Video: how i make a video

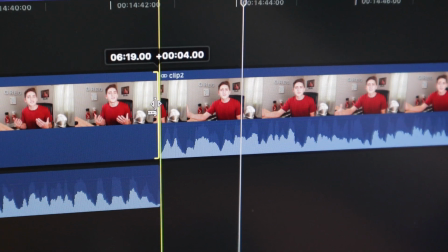So of course you're gonna make sure- So if it wasn't overlapping like that, and I just let it go like that, it would be slightly less quick.
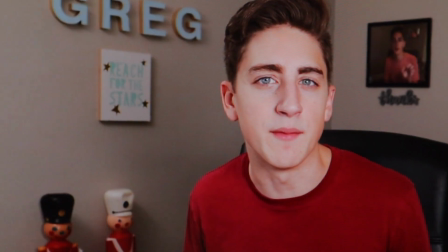You gotta make sure this guy is good for your cousin.
So of course you're gonna make- I don't know if you can tell what I mean, but it's sort of like a little bit more awkward when there's all that like space.
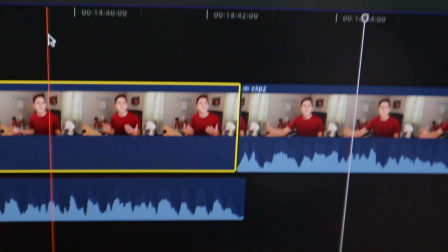So I like to do that a lot, like overlap the audio and it just makes it flow a lot quicker. Um, most of that stuff is just like what feels right at the time, um, like when I- when I decide to punch in and stuff. It's- it's mostly just to like emphasize jokes and stuff like that, or to make things seem silly. I also add in a decent amount of like sound effects and music and stuff. Most of the music that I get comes from the YouTube music library. It's a service that YouTube has that's totally free. They have like thousands of royalty-free like soundtracks that you can use in your videos. So that's where I get most of the music from.
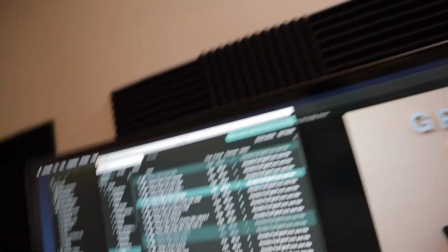And then sound effects I get I just started using this service called soundly you pay like a monthly subscription And
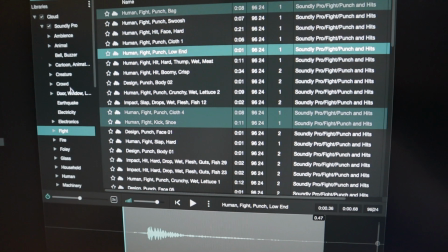there's like thousands upon thousands of sound effects that you can use in your videos I like the cartoon ones a lot because they're just so goofy
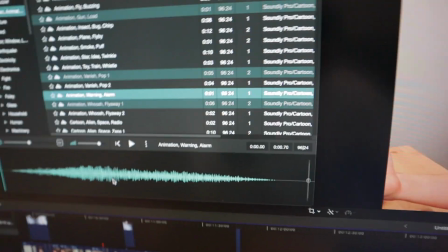And you can just drag these like right into the editing software So a lot of times I will use sound effects to make things seem kind of silly and kind of fun I mostly just throw them in whenever I think that it could make things funnier So I go through and I add
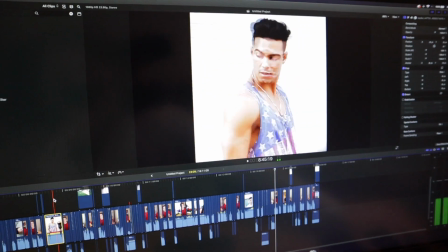like all of the Ray Diaz footage in Intermixed with mine the last thing I do after that is I go through and watch the video And I just delete anything that I don't think is funny or useful to the video Okay, so for some reason the rest of the video is out of focus So I'm just going to explain very briefly what I do to finish the video once I cut all the stuff that I don't like out of the Video it's pretty much ready to go so I export it I upload it to YouTube then I go about making a thumbnail I feel like thumbnails and titles are often overlooked, but I think they're actually one of the most important parts of the video. They're what is going to get people to click on the video in the first place. So you want to make them good and you want to make them enticing for people to look at.
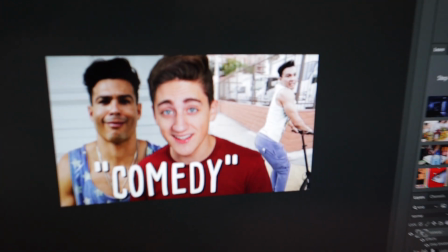So what I generally try to do is make them plant a question in the prospective viewers mind that only clicking on the video can answer.
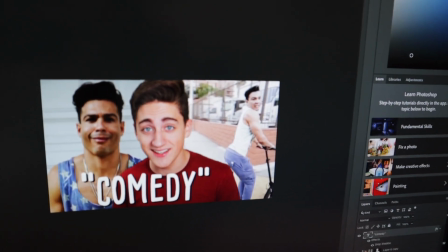Usually the question is what the fuck is going on here?
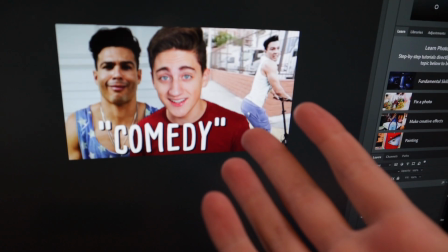So in the thumbnail that I made for this video, there's quotes around comedy kind of making it seem like I'm implying whatever I'm going to be watching
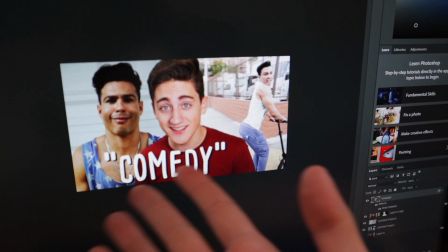Isn't actually funny and then there's these two pictures of this guy that make you wonder who the fuck is this guy Why is he doing that? So the strategy here is to make people wonder what is going on? I have to click on this video to find out and that's pretty much it. That's how I make a YouTube video So I hope you guys enjoyed this and thought it was helpful if you have any questions I could possibly make a follow-up to this video or if you have questions about like other aspects of being a youtuber Feel free to let me know. Okay. Bye